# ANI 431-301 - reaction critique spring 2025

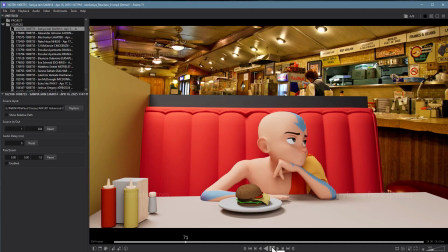[8:18] Yeah, I'm 30 years older than you are.
The other thing here too, I like this pose with the hand, but then as you draw attention to it with those fingers, Had my back broke once. moving, and then coming back to the same pose, that's awkward.
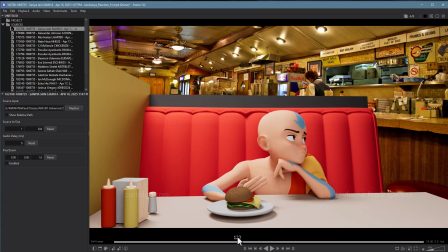[8:36]
I don't mind you drawing attention to it. It keeps it alive, which is good, but just bend the fingers and keep them in. Going back to the exact same pose is always going to feel a little awkward. So when you copy poses or reuse poses, make sure you change them a little bit to keep things alive and keep things feeling believable.
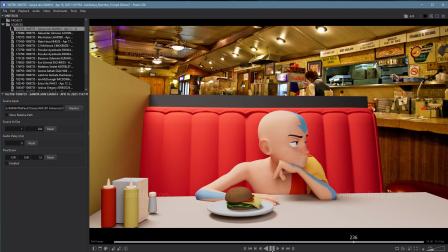[8:56] Hip twice, and on my worst day I could beat the Little finger twitch is nice.
Doesn't hurt anything, beat the hell. keeps things alive, but it does draw attention to the fact that this pose feels kind of locked in and very specific.
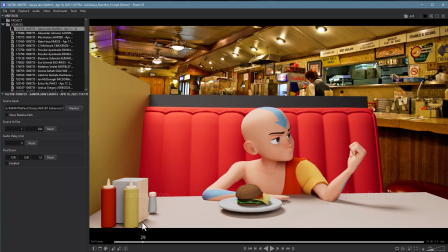[9:13]
So be a little careful of that. But overall, I'm being picky here, Saniya. This is a really great shot.
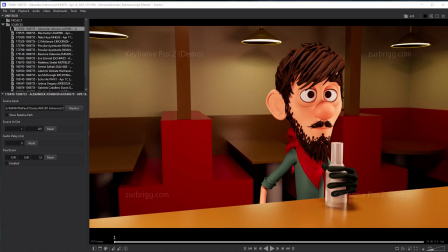[9:18]
So nice work. Hey, Alexander, let's take a look at what you got.
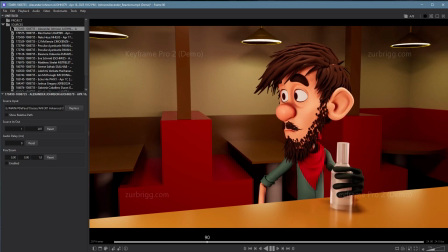[9:25] Yeah, I'm 30 years older than you are. Had my back broke once, and my hip twice.
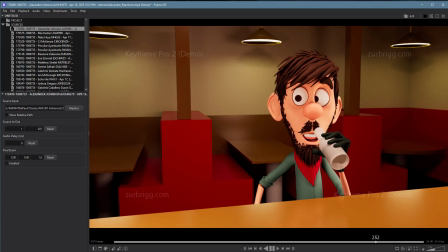[9:31] And on my worst day, I could beat the hell out of you.
All right. So first of all, I love the location setting. I think that's really smart and works out really well in this case. He sounds like an old cowboy, because he is. And that works in sort of this bar situation. It actually works well with this character too.
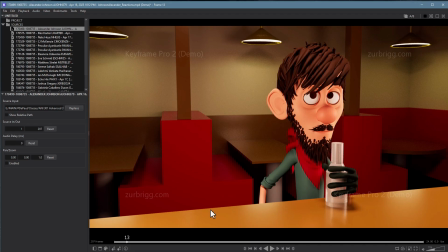[9:49]
So lots of good choices there. I like your overall sense of direction, is that the character is, at the bar doing their own thing, there's someone talking to them that they're dismissing with the eye roll.
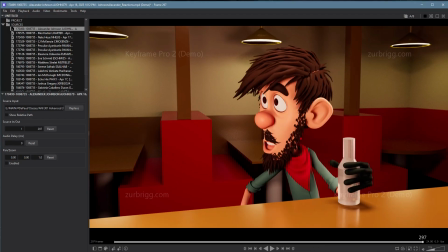[10:06]
They go to drink, and then they get the surprise comment that makes them stop for a second.
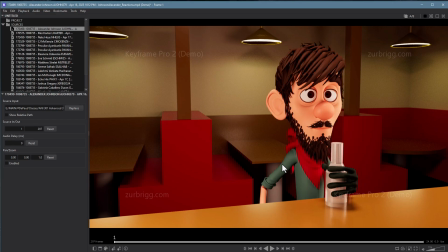[10:13]
That being said, I think there's a number of performance issues here that make that, while the idea is really good, make them not sell as well. So let's take a look at some of those. Because I'd love to, I mean, it's just great. It's such a great setup.
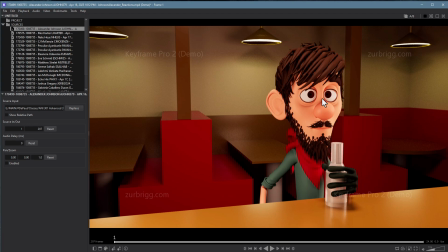[10:27]
The biggest one by far is your eyes. You're doing some really awkward things with your eyes. The main thing is that they're constantly moving or looking at things that don't make sense.
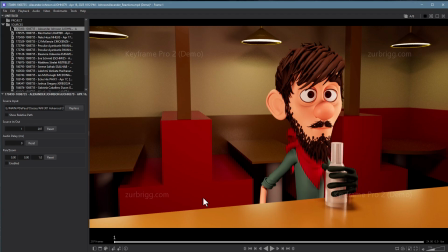[10:42]
So this is a fine start, although it's not clear what the character is engaging with at the very beginning. So, you know, are they looking at the bartender? Are they checking out the drinks in the back? It just feels, the character feels that they're kind of spacing out.
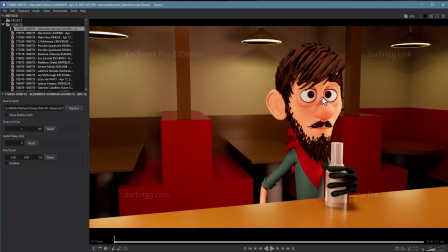[11:00]
Part of that is they're sort of slight cross-eyed, but part of it is there's no clear target where they're looking. So you might probably be much stronger if you had them looking off to the side and then turning to look the other way when the person starts talking to them.
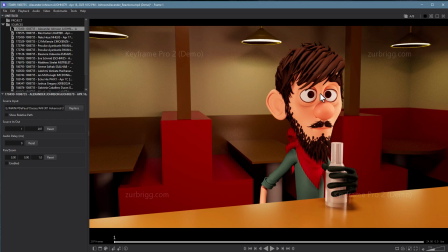[11:13]
Something that feels more directed and less just like the character left in like sort of default staring straight ahead. Or maybe they're looking at the drink and checking out the label, something that we can see. But right now I'm not buying that initial stare.
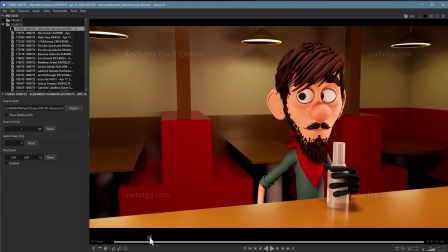[11:29]
And then the character, you know, in the middle of this move stares straight at us and then back at the thing over here, whatever that was, before looking off to the side.
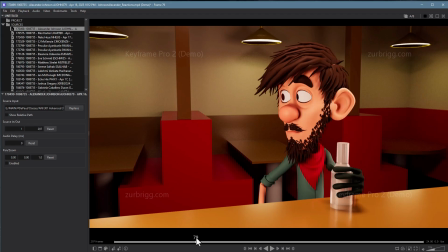[11:47]
This eye is disappearing, so we can't really see where that one's looking, and then adjusting that again. Now, I know technically speaking, probably the eye aim is in the same place from here to here, but we don't care about where the eye aim is.
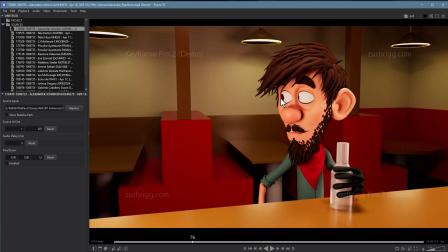[12:00]
We care about where it looks like the character is looking. Right here, with the pupils buried into the right side of his eyes, it looks like he's looking as far to the right as he can. Whereas here, it looks like he's looking straight ahead. And technically speaking, they're probably in the same place.
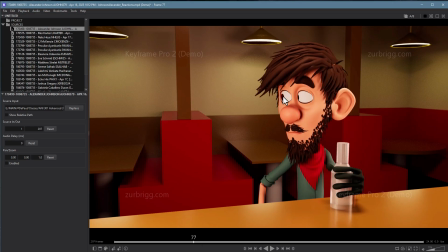[12:15]
So this one needs to be adjusted so it actually looks like he's looking down the bar. This one's actually probably accurate.
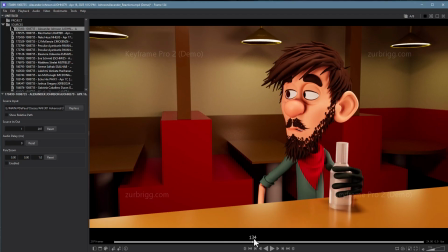[12:27]
I like your eye roll. That's pretty nice. But right here, you kind of do a weird reverse eye roll, and that's really confusing on the heels of the last one. And then the eyes are sort of floating through the sockets, so it's not locking in on anything apparently.
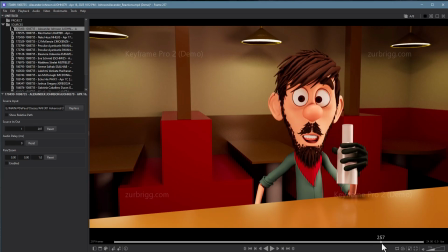[12:45]
And then you have the same issues going back. Here, for the surprise moment, that's not bad, but your eyes are uneven. This one's looking more towards the wall in front of him, and this one's looking clearly far to the side.
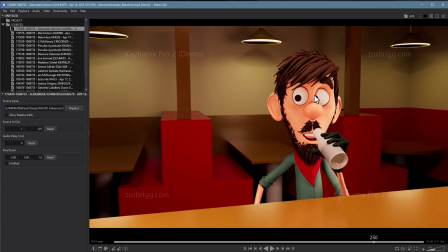[13:02]
So this often happens with different characters with different eye sockets, and you have to adjust the pupils individually, or the irises individually, so that they look like they're looking in the same place. So this needs a definitive pass in the eyes. And here, once again, we have lots of drifting eye positions.
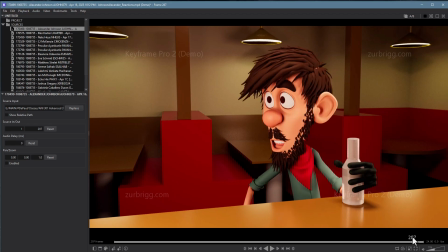[13:20]
This one is him looking to the far right, this one is looking him straight ahead, and this one's looking
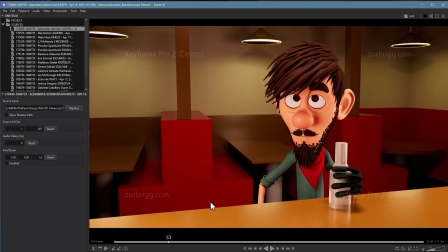[13:25]
ahead but in a different place. So it might be that your eye aim control has different options for, maybe in this case some characters are just bad at, you know, at giving that appearance that their eyes are locked,
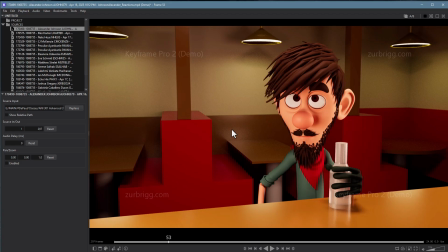[13:42]
and you have to manually do, like, sometimes frame by frame, fix the eyes. In that case, it might be better not to have the locked position, but have them locked within the head, and you have to fake them holding their targets. I don't know if that makes sense. If it doesn't, come talk to me.
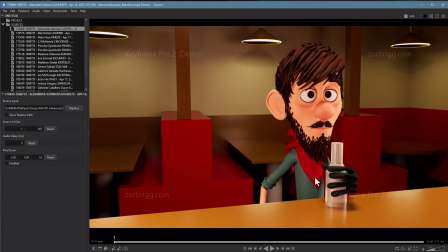[14:00]
But just doing an eye pass in this would be huge difference in terms of how we feel like the character is engaging within the scene. There are a number of other issues, though, too.
Yeah, 30 years older than you are.
Again, it's not clear right here where the character is engaging or what they're engaging in.
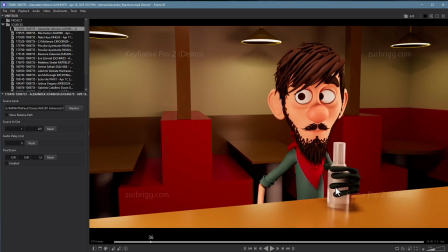[14:19]
You also have this bottle is constantly floating around. So it strikes me you probably don't have this in IK mode, and you definitely need to, so that bottle is locked.
Back broke once.
His right arm, I think, is stuck in that position for the entire shot.
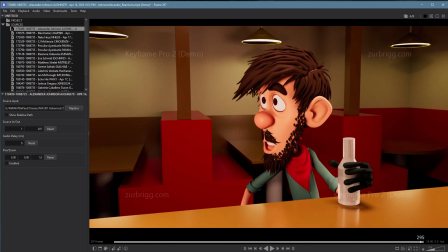[14:39]
Pretty much. It's pretty awkward, especially after he has a surprise moment.
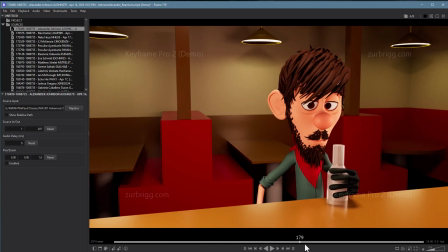[14:44]
But it also just feels really stiff. You need to find excuses to let that arm relax.
Yeah.
And even worse, it's kind of hovering a little bit, so we know it's not resting on something and therefore has a reason to be stuck in that position.
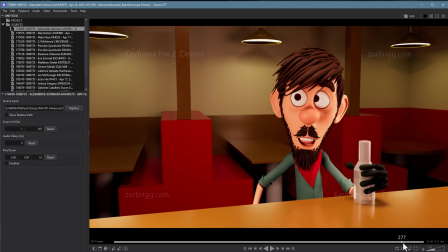[14:59]
I like your movement on the back. Like, this is actually good. But again, there's a lot of stiffness in those shoulders. They feel like they're just kind of locked in place. And there's no sense of weight on that glass.
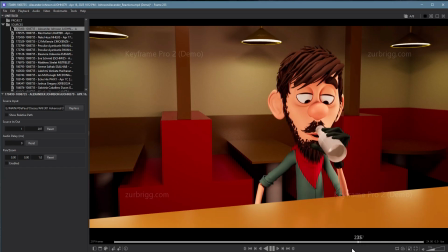[15:13]
It's constantly floating in here, even through the bar.
So The hell out of you.
You got to get that arm on IK. When he drinks...
Twice. And on my worst day, I get beat.
Not really buying it. It's like it's like you're trying to do charades to tell me he's drinking, but he's not actually drinking.
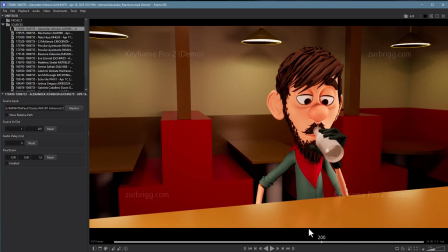[15:31]
He like opens up his lip and pours some liquid in. It's weird. So you have to really figure out that pose or that gesture. Reference would definitely help here, and make that gesture happen. That includes the expressions too.
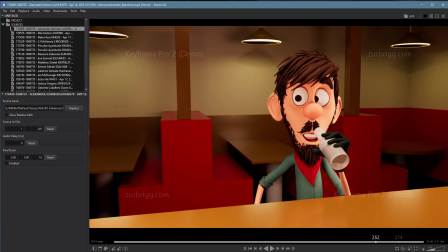[15:47] Beat the hell out of you.
Sometimes less is The hell more. out of you. I think actually this moment would sell much better if it was just his eyes flick up and it wasn't accompanied by like a classic take gesture.
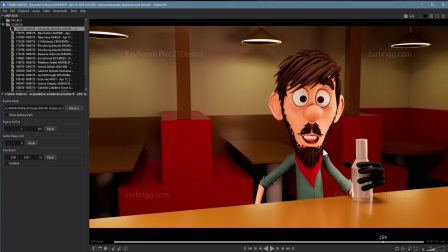[16:00]
It's just a moment of awareness. I think would be a bit stronger. Hell out of you. It's not like the take is bad, The hell but out it feels it's very stiff.
Day I get beat the hell out of you. Day I get beat the hell out of you.
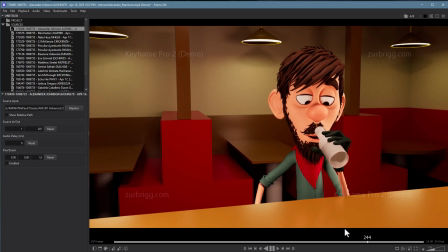[16:17]
And it's a little bit early.
Day I get beat the hell out of you.
He would really need to say the you part. The you part is what's actually causing him to be surprised. And again, I think it'd be pretty funny if he's just drinking and then like his eyes just look up and like flick up, and actually in this case, less being more.